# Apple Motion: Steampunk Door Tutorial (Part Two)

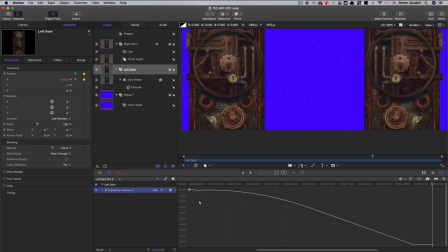4:02 And what we want to do is come back to 21:08, so 8 frames after it's hit, set a keyframe, and then we just want to nudge it back.
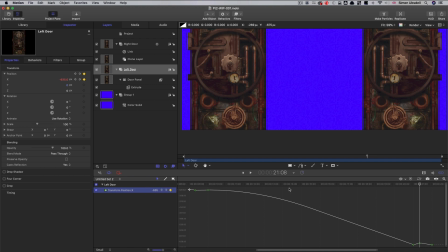4:16 So let's go for -635. And that should just give us a nice little slam at the end there as it's sort of hitting the end stops. So a little bit tricky that, but I think it's worth it.
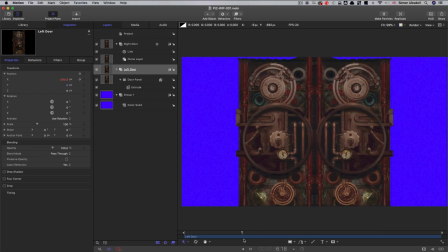4:32 It just makes it a lot more realistic looking. So we have that nice little judder at the front there. And as we get to the end, it bounces as it hits the end stops. Now, I'd just like to add a little detail to this door just before the opening. I want to have the effect of the door being unlocked.
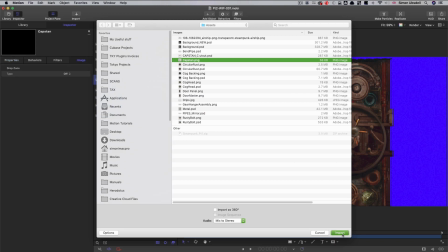4:49 So I'm going to import a new element called capstan. And it looks like that because we've got a clone of that group.
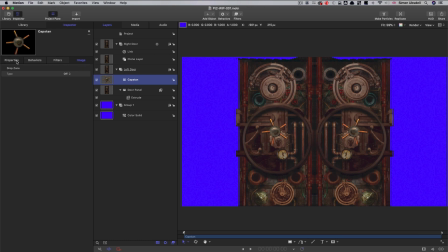4:58 You can see it twice. So let's take it, and we just need to bring it down. I just want to position it here over the top of this existing element here, like that.
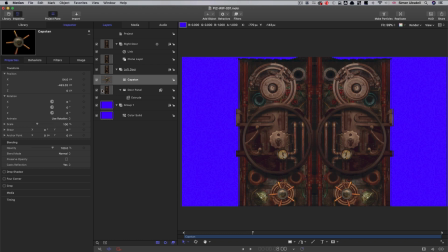5:12 So then I'm going to come to 8 seconds on the timeline, and I'm going to keyframe its Z rotation. I'm going to set that to -10, and then I'm going to come forwards to 9 seconds, and I'm going to set that to 25.
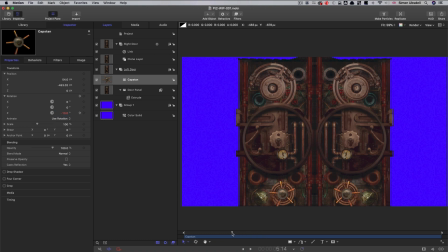5:30 And it just gives us this little unlocking effect like that as the doors begin to open.
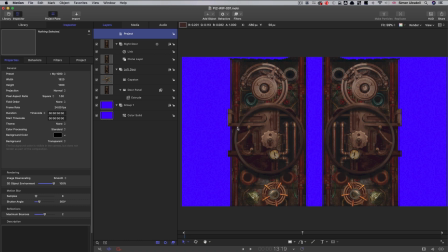5:39 So next, let's take a look at the mechanism that's going to drive the door opening.
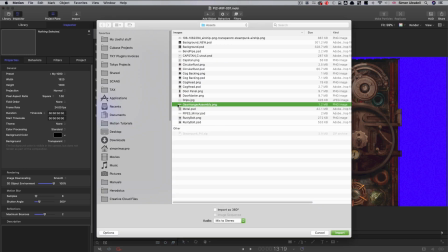5:46 And to do that, we're going to import the element called gear hanger assembly.
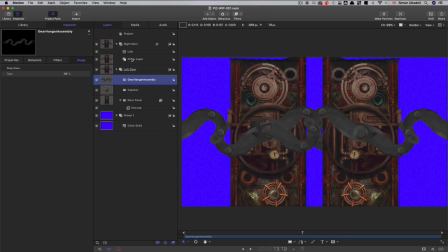5:53 And again, it's mirrored because I've got it in the wrong, I've got it in the group there. I'm going to bring it out into a new group here. So if we solo that, it looks like this.
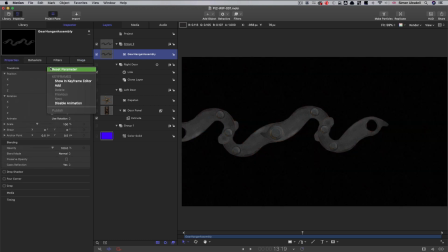6:06 And I'm going to just center it up so you can see. Actually, what this started life as is, I think, a hanger for a bicycle, and I built up this sort of complicated chain of it with some rivets, but I won't waste your time showing how to do that.
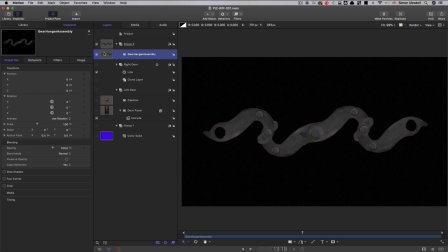6:22 It's fairly simple construction. Okay, so let's unsolo that.
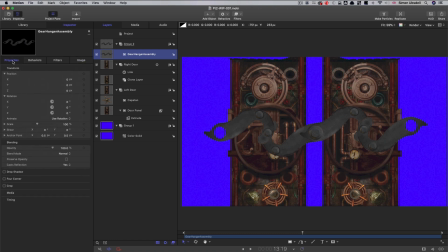6:27 So first of all, I'm going to come over and set up its anchor point, because this is going to be important. I want to set the anchor point here in this eye. So to do that, I'm going to have a X value of 700 and a Y value of 45.
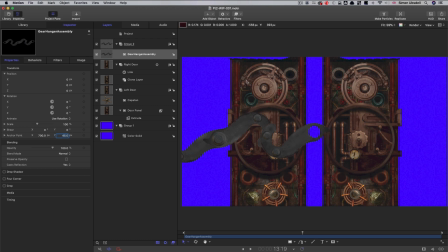6:46 Then what I want to do is I want to link it to this master left-hand door. I just want to link its X position. So add parameter behavior link, and then we will select the, left-hand door.
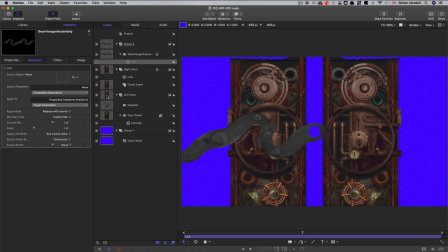7:01 What did I say? Probably right-hand door. Left and right, I always get mixed up. So left-hand door is the master. I'm going to link that. So now it's going to move like that with the door. And I want to set this X offset value to -200.
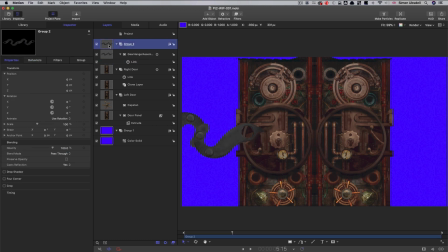7:17 So I'm just going to put it behind the doors so we can see it a little bit better what I mean. So it's going to be sitting behind this door. And at the moment, it's just going to move like that with the door. But we also want it to rotate. So we'll set that up in just one moment.
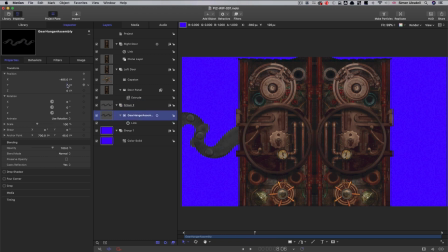7:35 I just want to move its Y position right before we start. So I want to have -360 on Y. And then we're going to, as I say, we're going to link its rotation to this left-hand master door so that the rotation of this
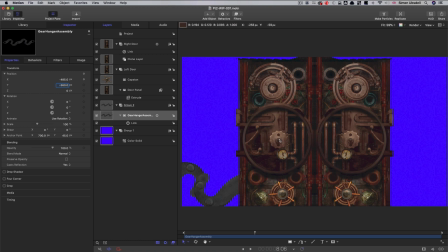7:52 assembly will match the door movement with those little judders and all the rest of it.
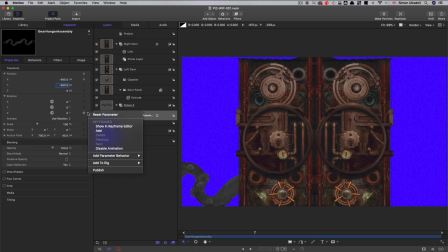7:58 So we're going to link the Z rotation, add parameter behavior link, to the left-hand door properties transform position X. And we need to adjust the X offset. So I'm going to set that to 200.
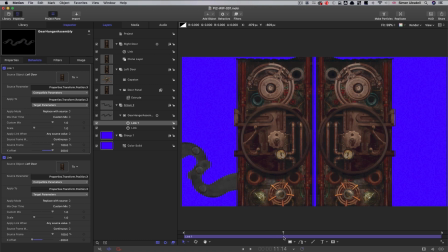8:17 And now what happens is that as the door starts to move, that rotation starts to happen as well. You see it had that little kink in it, exactly as per the
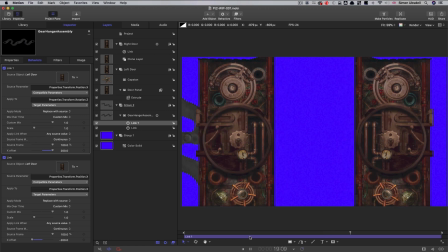8:31 X rotation, X movement rather, and then it stops there.
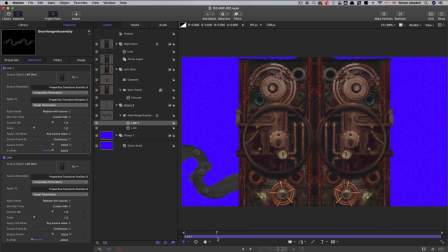8:37 Again, we've got that nice bounce on it. So that's basically that, and we just need to duplicate this. So what I'm going to do is right-click, duplicate, and obviously we need to mirror this for the top. So we'll come over and set its Y position to 360.
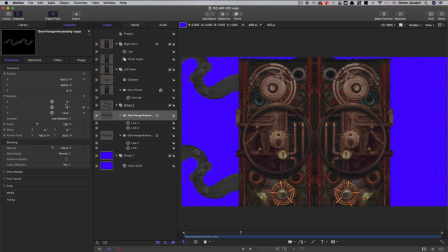8:57 And to get it to go the opposite way, we just need to flip it on X. So 180 on X will give us that. Now we've got a nice mirror, and those two both now work in sync with each other, dragging the door away.
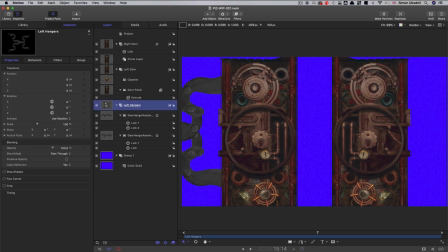9:16 So I've renamed that group left hangers, and then we're going to mirror it on the other side. So to do that, we're going to make a clone of that group. I've called that group right hangers. And to get it to mirror, we're going to flop that through 180 on Y. So
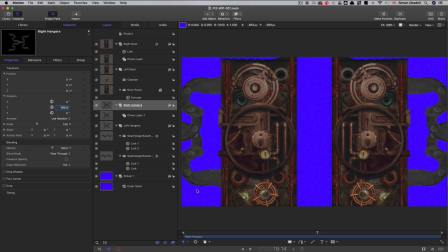9:34 180 rotation on Y. And now we've got a perfect mirror of that. They're both in sync. They're both being driven by the door animation. So what I want to do is make another new group above this, just to put them in, just to tidy them up.
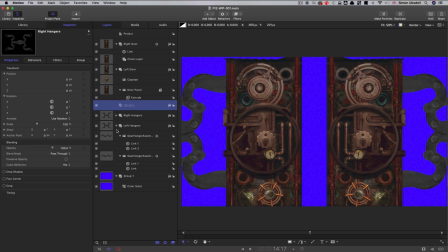9:51 And I've called that new group hangers, and we can put both of these inside it, like so. And then I want to move this back 100 pixels on Z, so it's sitting behind. What I also want to do, and I've omitted to do, is I think these are a little bit too big.
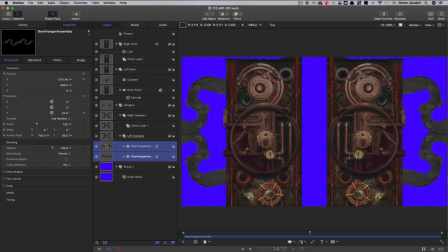10:10 So I need to come into both of these original layers there. And I'm just going to reduce their scale down to 75%. We'll get a better chance of actually seeing them if we do that.
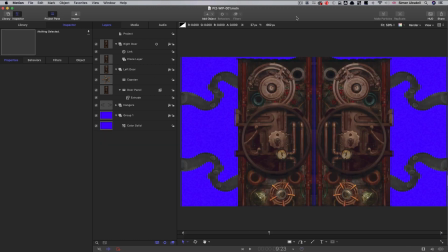10:23 So that now looks like that. And one other thing I'd like to do, so it looks like these are sitting behind the door, is to add a drop shadow to the door so that they've got a little bit of shadow on them here. So I'm going to come to the left door and select the door panel and turn on the drop shadow.
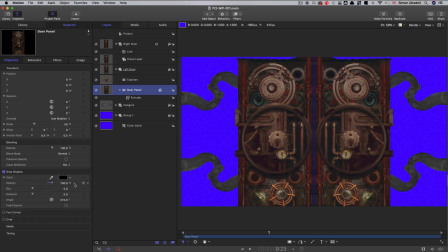10:42 And let's turn the opacity way up. And let's have an angle of 180, and then we can move it out like so. Probably, actually, let's go all the way. Let's go to 100 and then blur it out like so to about 50.
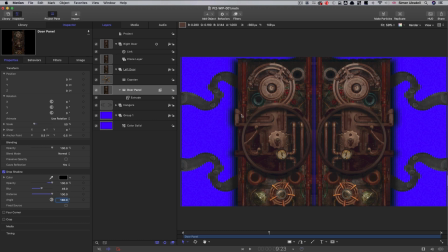11:02 And that probably looks too much here, but I think once we've got the rest of the scene in and we're not looking against blue, I think that'll work much better. Could just knock that opacity back just a little. So let's go for 97. It's just a little bit more see-through.
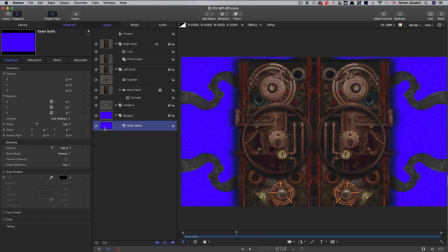11:17 That's probably going to be good. So next I'd like to add in our background. And this is another element that's made for you.
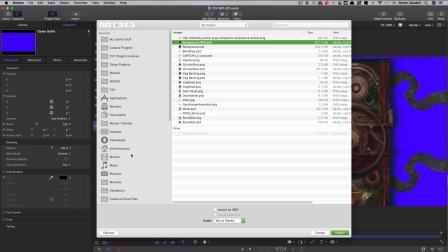11:25 Background new. Bring that in. I'm bringing it into this group with the color solid in it.
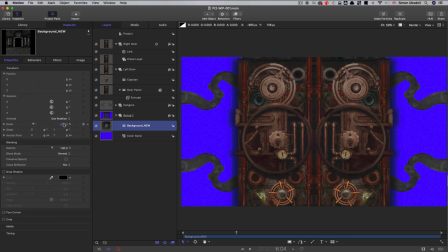11:30 And let's set its scale to 100%. Let's move it back 600 pixels on Z. Now,
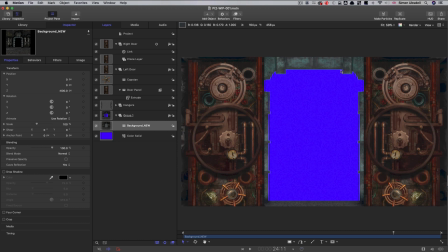11:40 what I also want to do is I want to add a little bit of an extrusion to it. So we've got a little bit more sort of depth on this once the door is opened. So I'm going to come to Filters, Stylize, Extrude. Let's have an angle of 270 and a distance of 20.
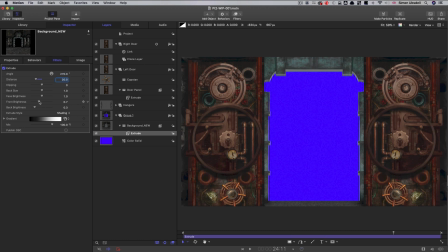11:59 And I think I might just reduce the front brightness a bit like so.